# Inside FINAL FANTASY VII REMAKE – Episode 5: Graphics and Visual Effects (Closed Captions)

アイドリングとかで基本姿勢ですねずっと立っている状態プレイヤーが操作せずに立っている状態の時に
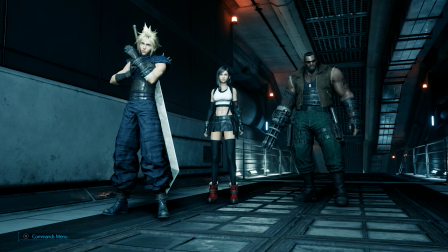ポーチバレットを動かさずにずっと見ていたら何をするんだろうってなった時にきっとバレットは武器と腕の接合部分を気にして書いたりさすったりするんじゃないかっていうのでそういう動きを入れていますクラウドは例えば背中に担いでる剣がかなり重いのであれをずっと担いでるときっと剣が気
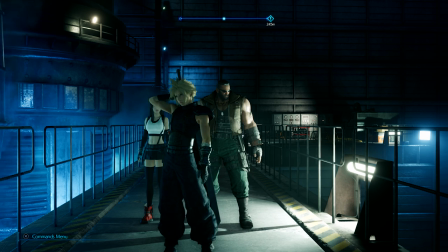になってなんか剣の位置をずらしたり変えたりしてっていう人間らしい動きっていうのも取り入れています
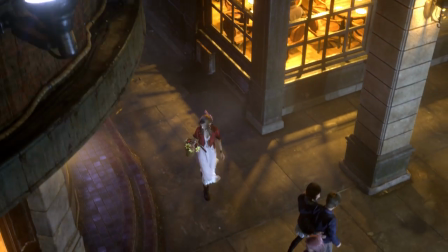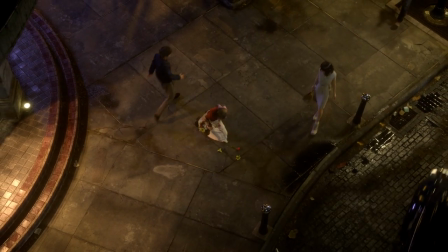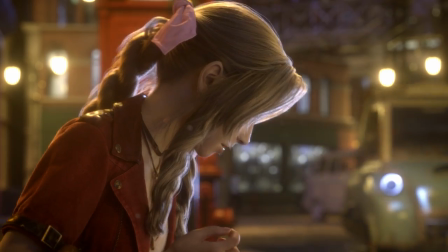僕はカットシーンとして話をするんですけどまずは原作を大切にするっていうのは
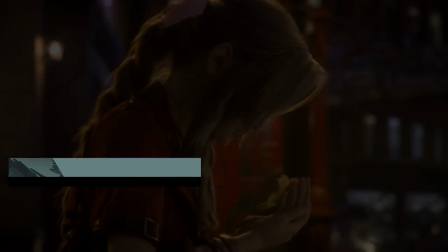皆さん気をつけていると思うんですけど前作の場合は等身の低い
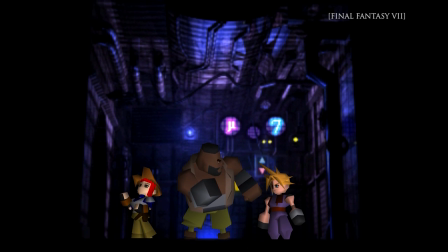ちょっとアニメ調な表現が多くてそれが今回新しくデザインされたことによって
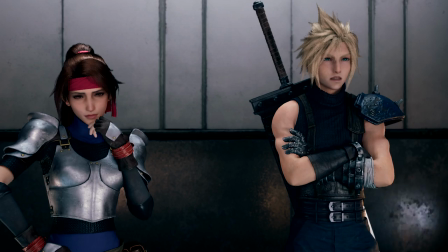リアリティが増しているのでその今作のデザインに合わせた表現っていう
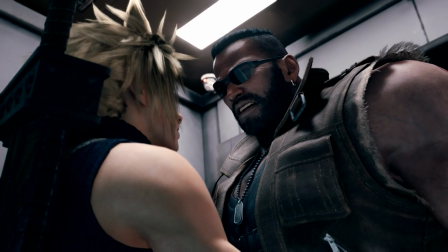あとはその役者の演出っていうところに注力してやってます
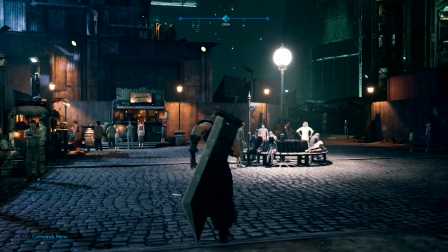アニメーションを作る人 アニメーターが作ったアニメをゲーム中で再生するときには技術的解決とかカットシーンでフェイシャルアニメーションを作るのがメインの役割なんですけどフェイシャルアニメーションを作るのは最後の工程で
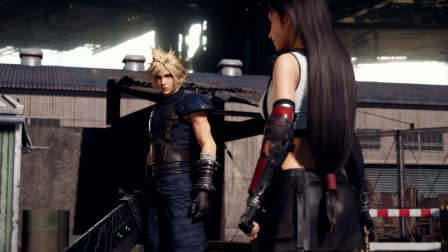それまでにキャラクターの顔をどうやって動かすかとか
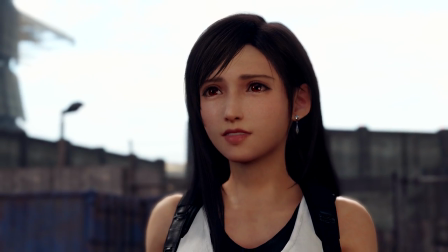表情をどういうふうに作るかとかどういう技術を使ってフェイシャルアニメーションを作るか
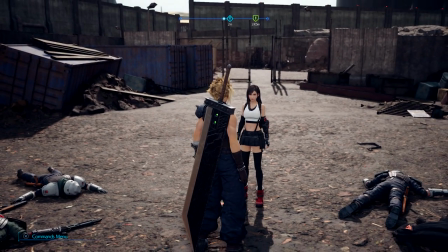というのを考えるのが僕たちの役割でした今回モーションキャプチャーを撮るときに
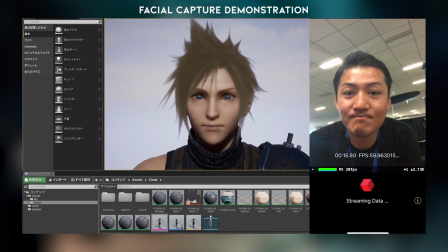フェイシャルキャプチャーも同時に撮影しています
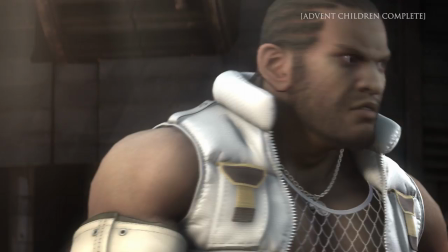アドベントチルドレンという作品を作った時にその時はフェイシャルキャプチャーを使わずに
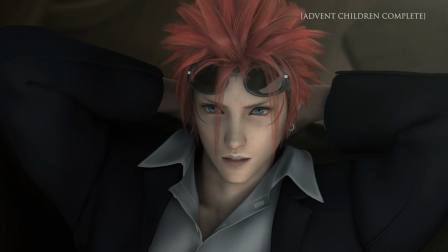アニメーターがゼロから作成していました今回はフェイシャルキャプチャーを撮ってアニメーターがそこから手を加えてそこにアクターの自然な表情を追加することでアドベントチルドレンの時の雰囲気を残しつつさらに自然に動くように作成しています
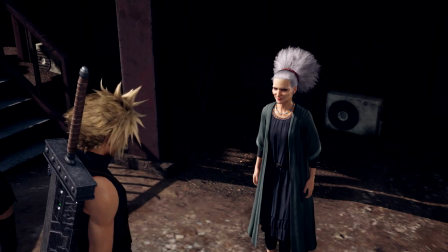それとプラス簡易的なカットシーンでは
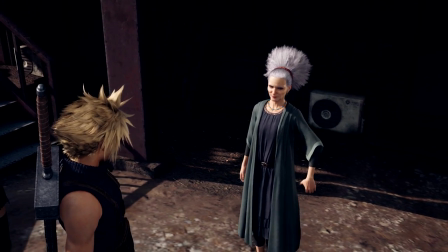音声から自動のリップシンクと自動の感情、エモーションを得ることで
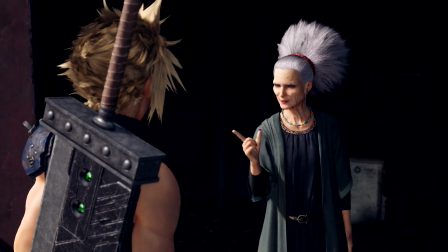今まではそんなにリアルじゃなかったところもより良い表情が出るようになっていますそれを使うことで言語が切り替わったときにそれに対応した口の動きをしっかり出すことができるので
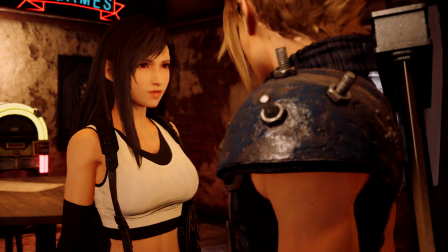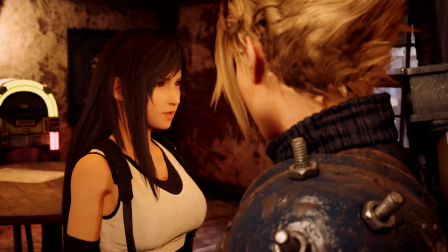あと先ほどもあった感情の解析の部分ですねそれで表情が変わったりあとは音声からだと人が何かを発する声を発するときとかって眉が動いたりとかあとその反動で体が動いたりとか
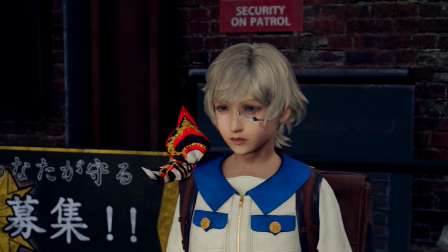AIって言うとちょっと定義が広くなってしまったりするんですけど
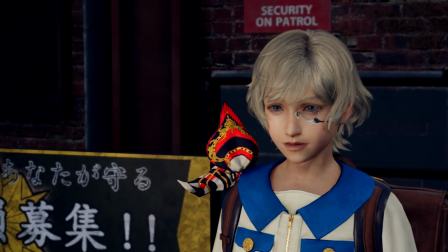今回の簡易的なカットシーンだとまずはその会話の中で誰がどこに存在するかとか
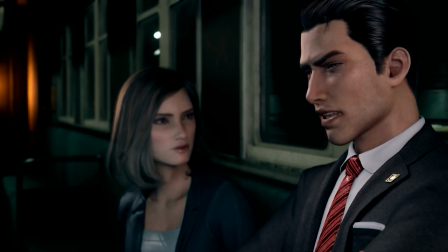どういう環境下で会話をしているかとかそういったものによってカメラのカットが変わったり
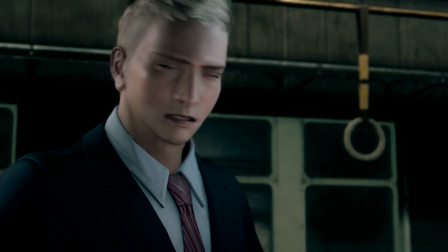どこから映すか誰を映すか誰が会話するときに誰を気にして会話しているかとかそういったデータから動きを作っていって基本の感情は怒り嫌悪恐怖喜び悲しみ驚きの6つがあってその6つの感情を各キャラクターに合わせて最初に資料として作ることでその資料を元にアニメーションを作成していきましたそれと自動の方で使っていたんですけど
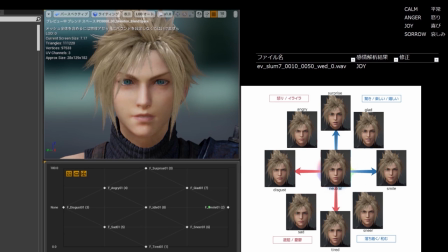感情変換モデルというモデルがあってそれは横軸が幸福と不快で縦軸が驚きと疲れという表現の方法を全てのキャラクターでセットアップしていてそのセットアップを先ほど説明したような音声から感情を取ることで
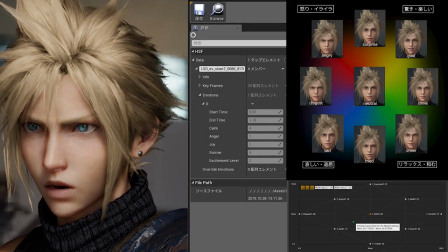動的にその表を動かすことで音声が鳴っているときに
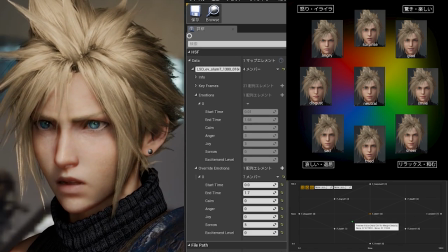気筒的に感情が変化するような仕組みになっています
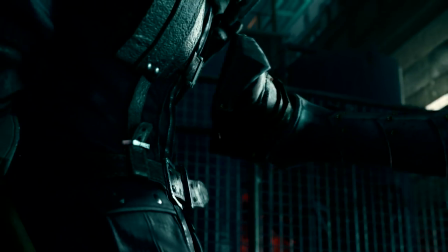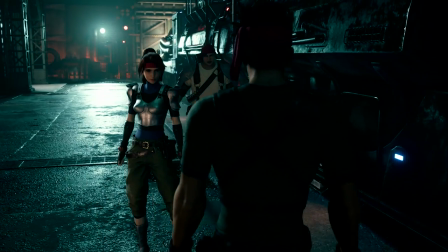新しいファイナルファンタジーというのを皆さんに知ってもらうために冒頭はわざとかっこいいクラウド
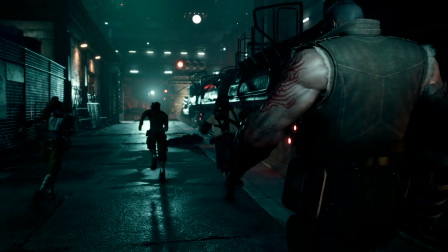バレットというのを見せるようなシーンにしてあります
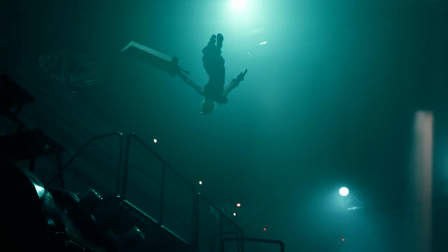最後のクラウドのジャンプして着地するシーンがあるんですけど
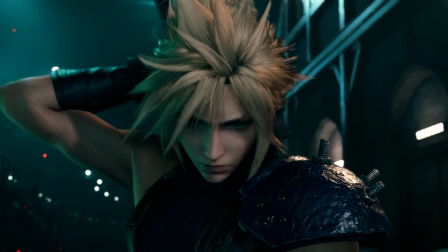そこは体操選手をアクターを呼んで撮影しています今作で一番その思いが強くなったのがカエルです一発目が下を伸ばすこれが15メートル伸びるそれで敵を引きつけて2回目のこういうパンチなんですねジャンプパンチで
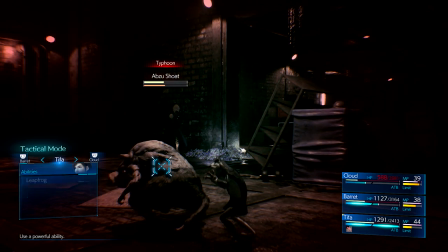そのままキックするとにかく生き生きと動いているとにかく暴れているカエルの普通のこんだけのカエルではなくてもう見たことのないような生き生きとしたカエルになっていると思います
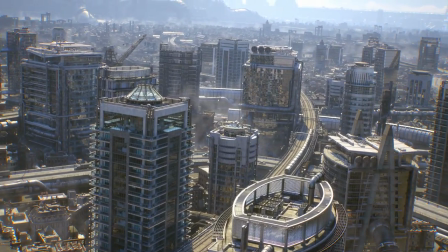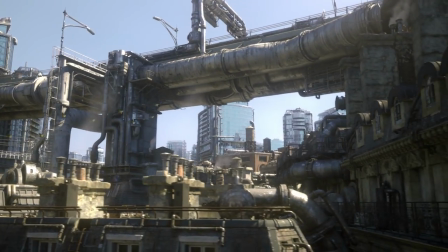原作の世界が現実にあったらというのがテーマでしたので当時は想像に任せていた細部や画面外の部分に対して
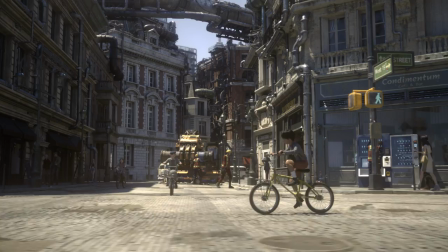説得性のあるディテールを考察して作り込みましたミッドガルは閉じられた街ですがそこに生きている人々や駆け抜ける主人公たちのドラマを
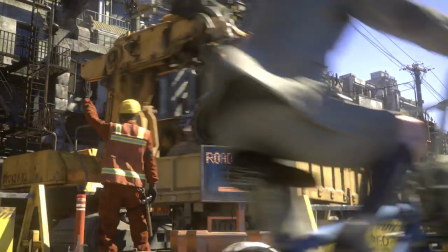一緒に体験していただくことでミッドガルが本当に存在しているように感じていただけるように
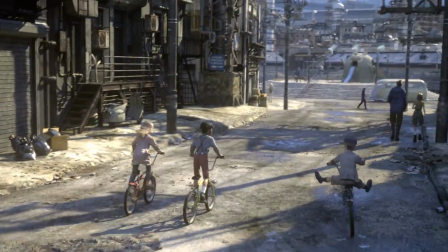一生懸命作りました
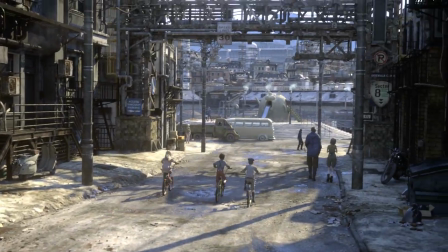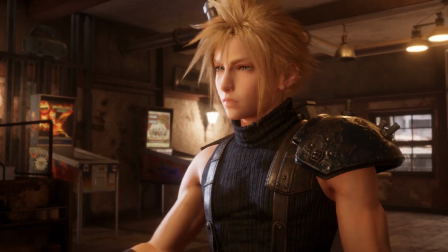今回のリメイクで一番楽しかった点という部分なんですけども楽しかったというか楽しい一方苦しかった部分でもあるんですけどももちろん原作当時23年前の原作当時だったら許された表現
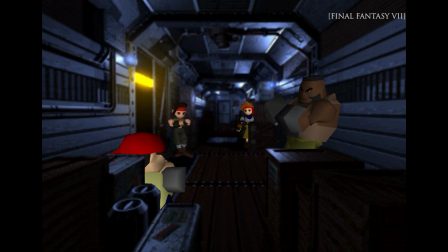FF7は当時はリアルな3Dグラフィックでありつつも
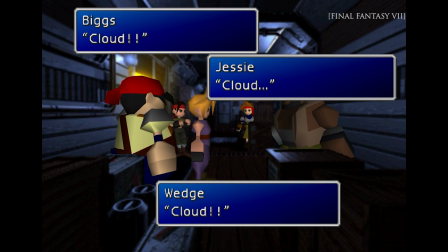今見るとデフォルメされた世界だったので